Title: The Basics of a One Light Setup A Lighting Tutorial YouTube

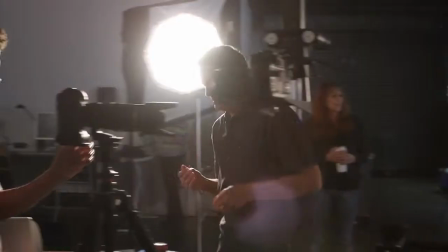0:19 Hi, this is JP Morgan. In today's slanted lens lesson, we're going to take a step way back to the very basics of a one light setup.
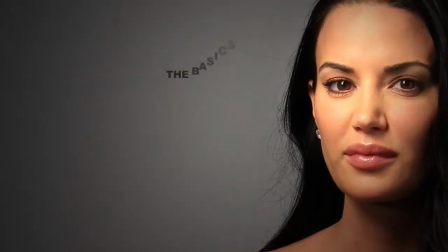0:27 Let's take a look at what it takes to light a face.
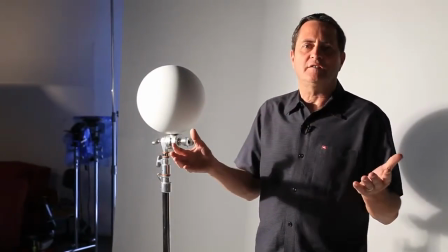0:32 Everything in the world is a ball, a cube, or a cylinder. A face is a ball, a round surface.
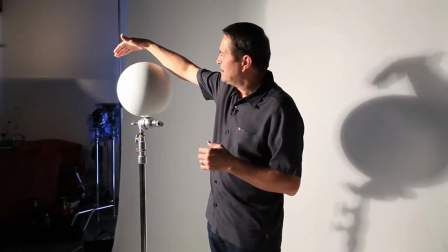0:38 Because it's a round surface, as we set our key light, we get a nice highlight across the face.
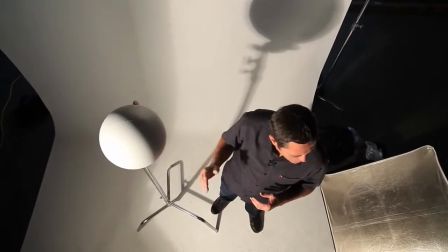0:43 We have a nice shadow line there where it drops into deep shadow away from the light.
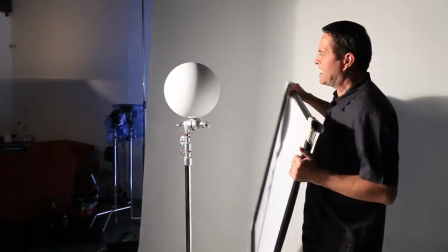0:47 As we fill this shadow side, we create what's known as the core.
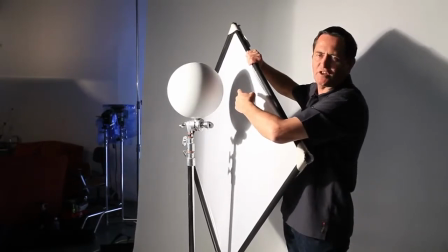0:51 This is the core, the area of transition between filled shadow to highlight.
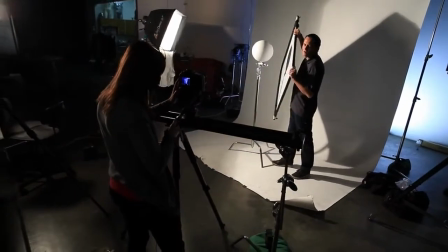0:56 If you fill in that core too much or too broadly, it becomes very uninteresting.
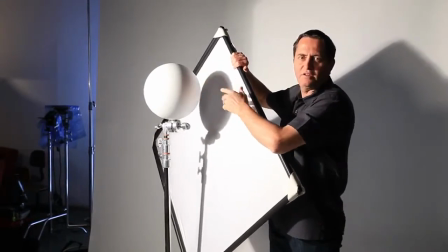1:01 We want a nice ratio of highlight into shadow where it fills up to that core but doesn't wipe it out completely.
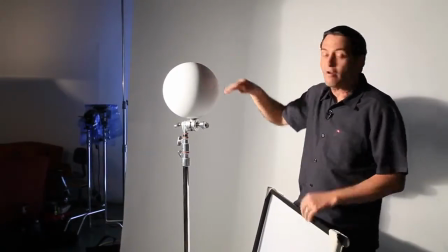1:08 The problem is most people are, even though we are all a round type face, we have features.
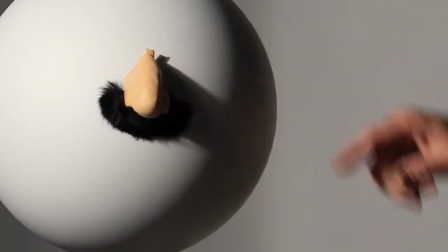1:14 So when you add a feature, in this case, when you have a nose, you're going to want to get your light up a little higher than this one is in order to create a bit of a Rembrandt on the side.
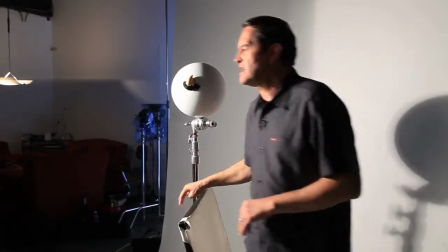1:23 So if I lift this light up just a bit,
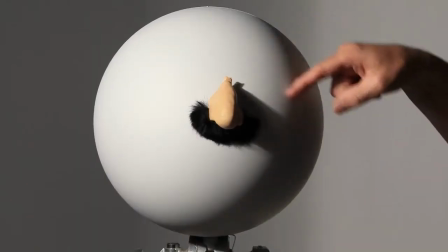1:29 I start to get a bit of a Rembrandt on the side. This would give us a nice triangle on the cheek here if this was stuck next to our ball.
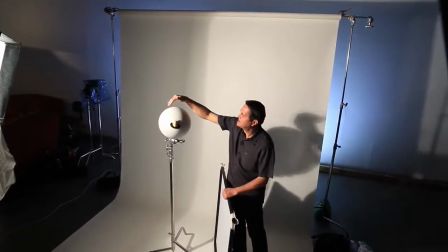1:35 The interesting thing about our setup here is we have the highlight side on the ball, and in the background,
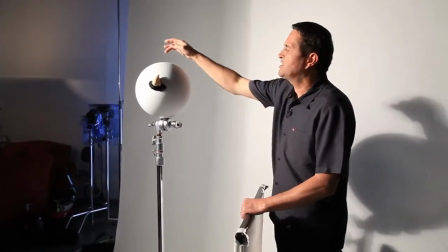1:41 we've turned our light just so that we get a nice shadow side on that side of the ball that's lit.
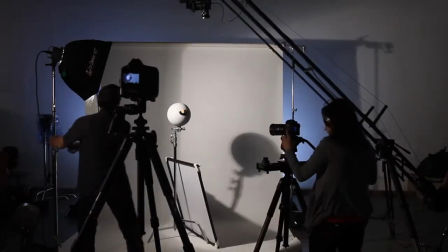1:46 I'm going to rotate this
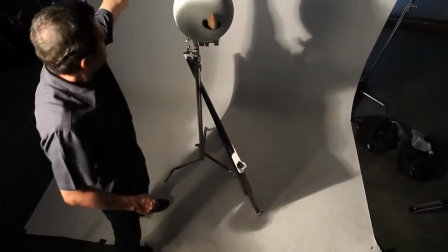1:49 to where the shadow from the softbox is going to hit right along the line of the shadow of the person's face.
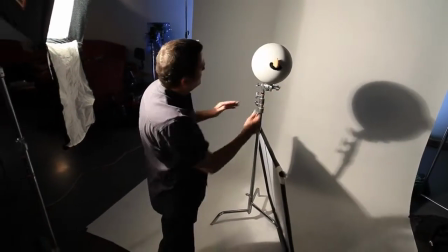1:57 So I will have a nice highlight side on the background that separates the shadow side of the face.
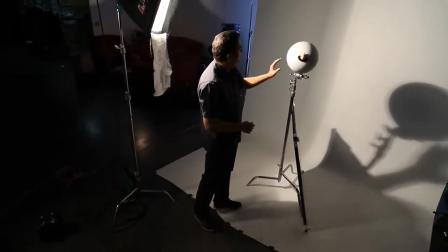2:02 I'll have a nice shadow side on the background that separates the highlight side of the face.
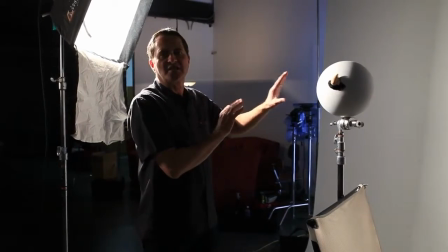2:06 There's the basics of a one light setup, the way that you get a person to stand out from the background, like both the background and the person, with a single light.
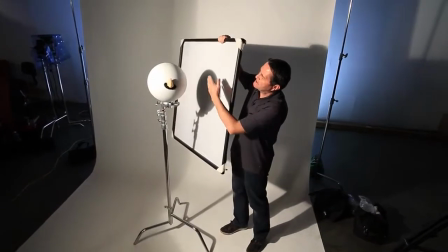2:14 And then we simply bring in a fill card to fill in the shadow side, not obliterating the core, giving us a nice core transition to the front.
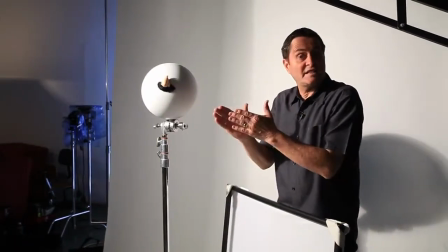2:23 Let's take a quick look at a person's face in here and see how these principles apply.
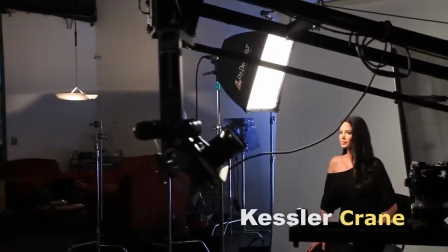2:32 I'm loving the Kessler crane today. It's giving us a lot of great shots.
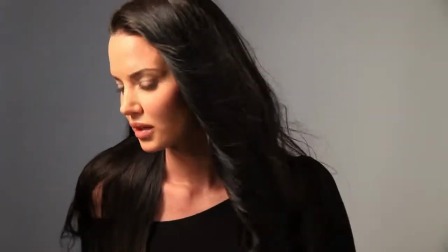2:40 So we've got Tiffany Taylor here on set with us today. She's gorgeous, so it makes this very, very easy to do.
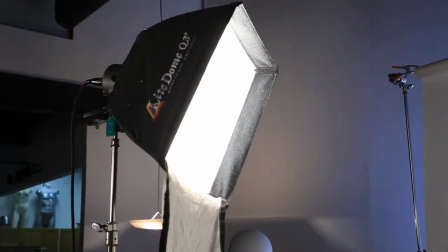2:45 We have the softbox here. It has the face off. That gives us a very hard light.
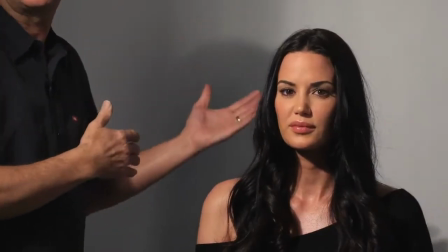2:50 I'm doing this in order to see on the background exactly what it's doing. It's a little more obvious that way.
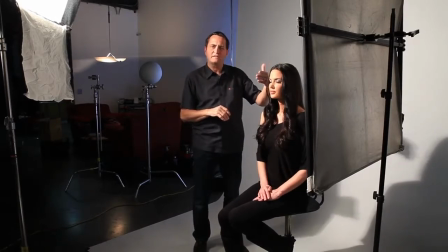2:55 So we have the highlight side of her face. It transitions to the shadow side of her face.
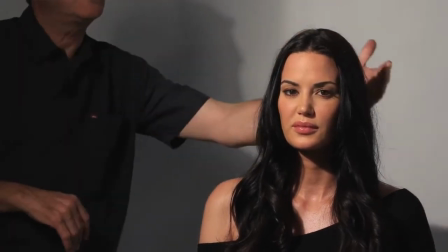3:00 We have the highlight side on the backdrop, which gives us a nice contrast to the dark side of her face.
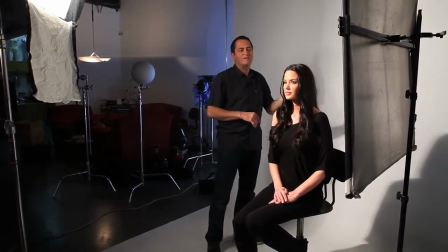3:06 And we have the shadow side on the backdrop that gives us a nice separation to the highlight side of her face.
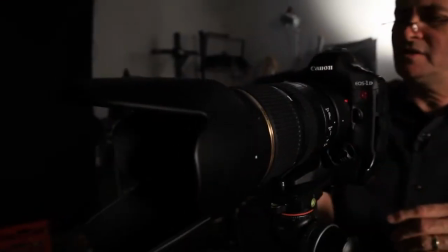3:12 What we're doing today is we're shooting on the Canon 1DC. So everything we're shooting is video, and we're going to pull stills of the different shots that we do here of Tiffany.
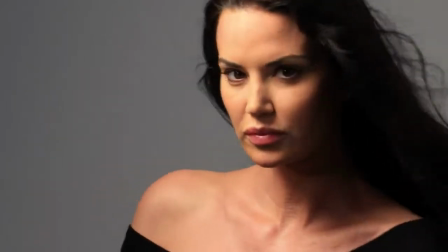3:21 We're going to have her move her hair around. We're going to do some interesting thing with her hair and movement. We're going to look at those things.
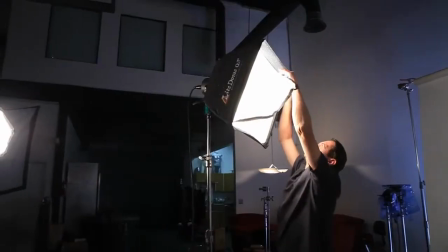3:26 So we won't shoot any stills today. It'll all be pulls from video. So I'm going to go ahead and put the softbox face on, and then we're going to get this lit so we get a nice shot of her.
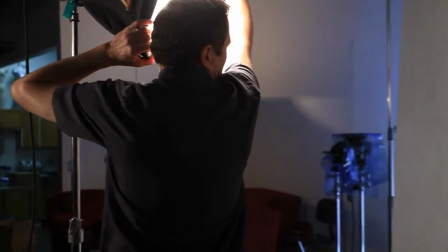3:34 If you put the key light in the right place, it allows your model to turn her head from a Rembrandt into a butterfly into a split light.
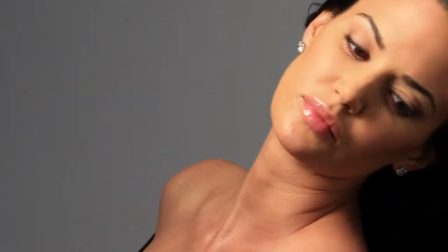3:43 This gives your talent a lot of room to move and has nice light in that entire rotation.
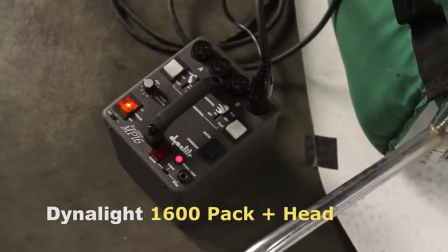3:48 For our key light, we're going to use a Dynalite 1600 watt pack with an MH2065 head.
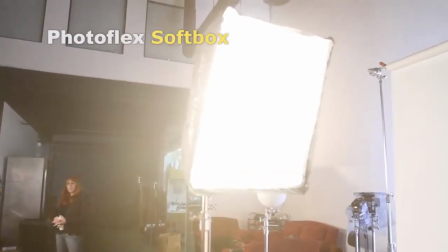3:55 We're using a medium Photoflex softbox as our key light.
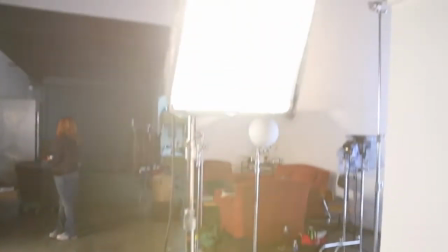3:59 I love this setup because this head from Dynalite gives me the ability to use all of my strobe modifiers with a hot light.
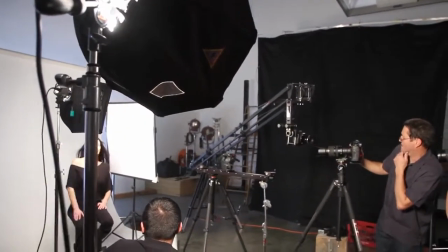4:06 It gives me a nice key light for my talent. Our background is a white seamless.
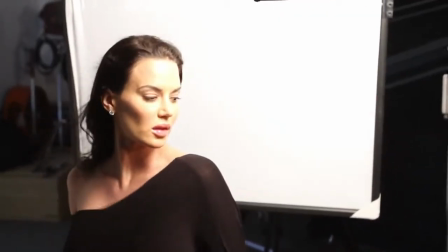4:10 As a fill, we're going to use a P22 panel to bounce a little light back in on her face. Using a fan can be a little tricky.
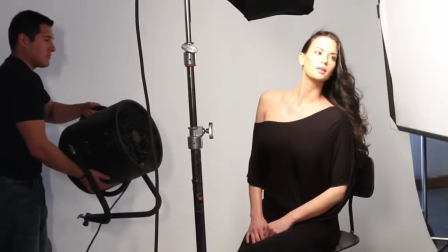4:17 I have found that you turn the fan down very low and then you point it slightly up from the ground.
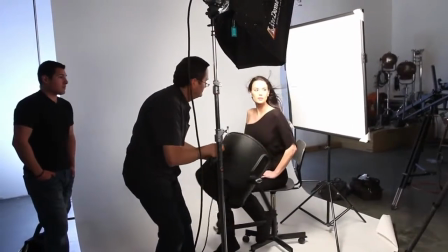4:22 It gives you the best look for the hair. You know, if you run it too high, it's going to dry out their eyes and really it's tough for the talent to work underneath.
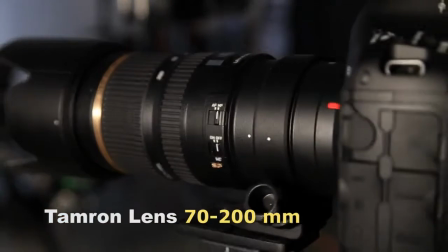4:29 I am very excited today to be shooting with Tamron's new 70 to 200 millimeter 2.8 zoom lens.
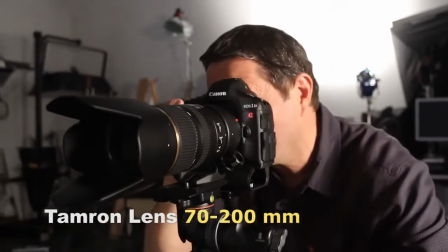4:35 This is a great SP lens. It's very sharp and a great companion with our 1DC.
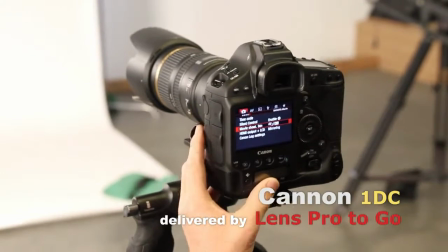4:40 Shooting video on the 1DC and then pulling stills was quite a new experience, to say the least, for me.
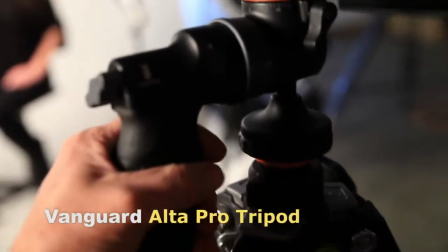4:45 You know, I found it a little hard because I was always wondering, did I get something?
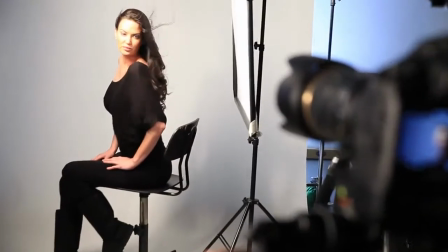4:50 Am I getting something? Without the ability to look back at each frame and see exactly what I was getting, I found it a little bit frustrating.
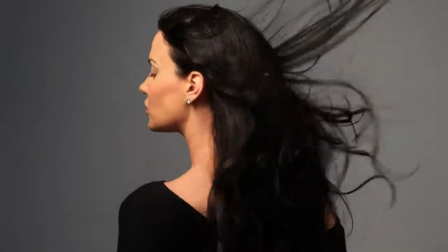4:56 It was hard. That 50th of a second gave us a lot of motion blur, even on a simple move of her head.
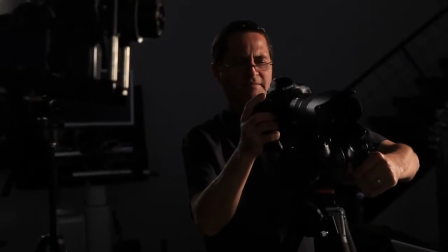5:01 We're going to talk about this more in our next lesson, pulling stills using the 1DC. Here's some of the stills that we pulled from our first setup.
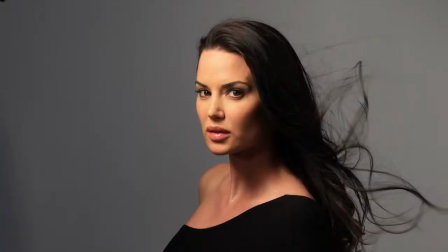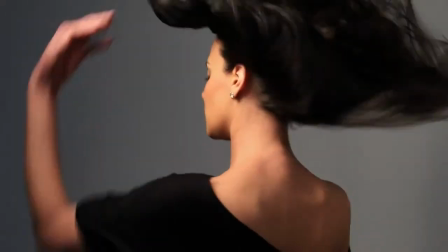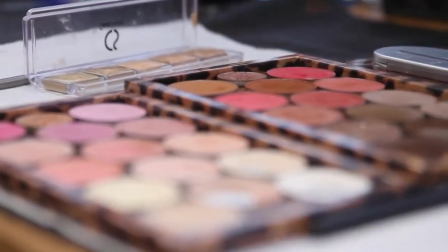5:18 We're now going to push our makeup a little bit, make it a little more interesting, and come back and shoot some more.
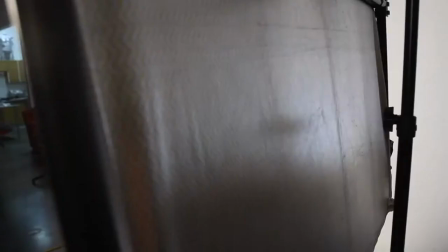5:26 Terry Groves of Makeup Magic did a great job, kind of gave us this little Egyptian look.
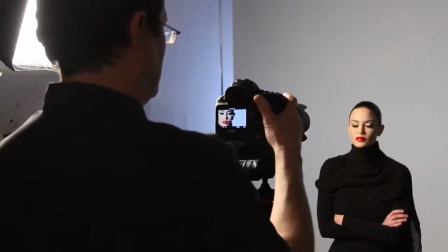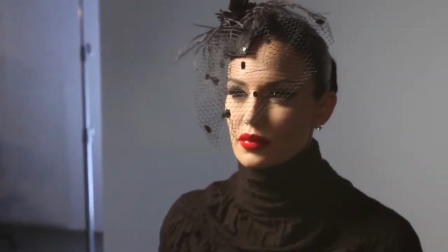5:37 We did a few shots of her with a small hat on. I thought that was very cool.
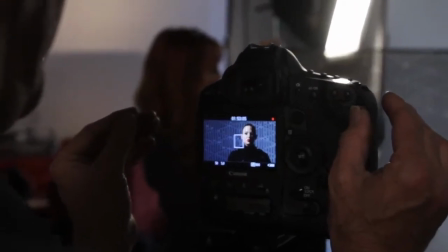5:44 Jolene brought a piece of sequined material that was very interesting just to shoot through. It even became more interesting as we brought it closer to the camera.
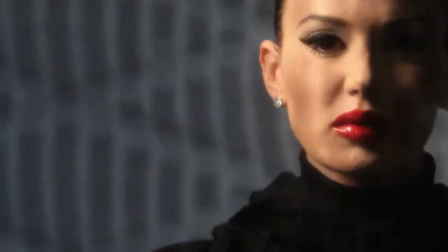5:52 At that point, it became a diffusion material that just gave us a nice soft diffusion across the whole image.
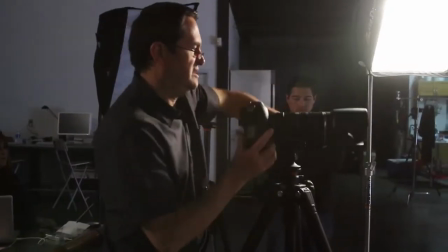5:58 As you get it that close and shoot through it, it softens everything in the image. This is an old trick.
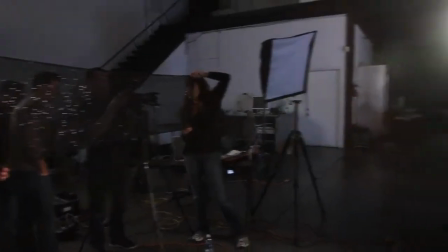6:03 People used to wrap hose, nylon, all kinds of things over the lens to give this kind of soft look.
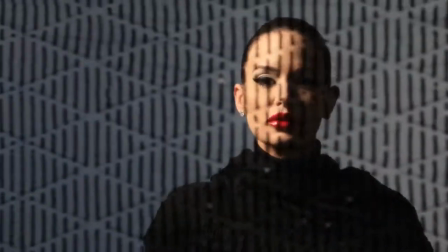6:09 Here's a couple of images looking through that material.
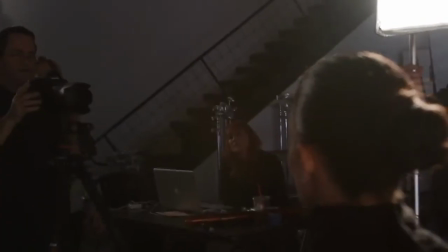6:15 This has been a great shoot today. You know, sometimes it's very elegant to just go back to the basics.
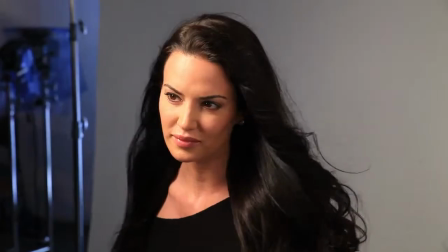6:21 Use a single light to create a very nice light on our talent's face. It has a very elegant look.
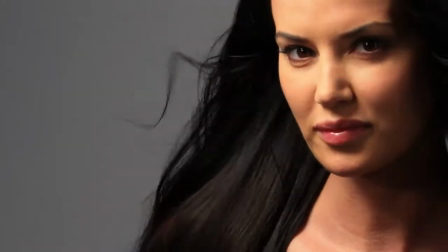6:26 I hope you had as much fun as I did today. Keep those cameras rolling and keep on clicking.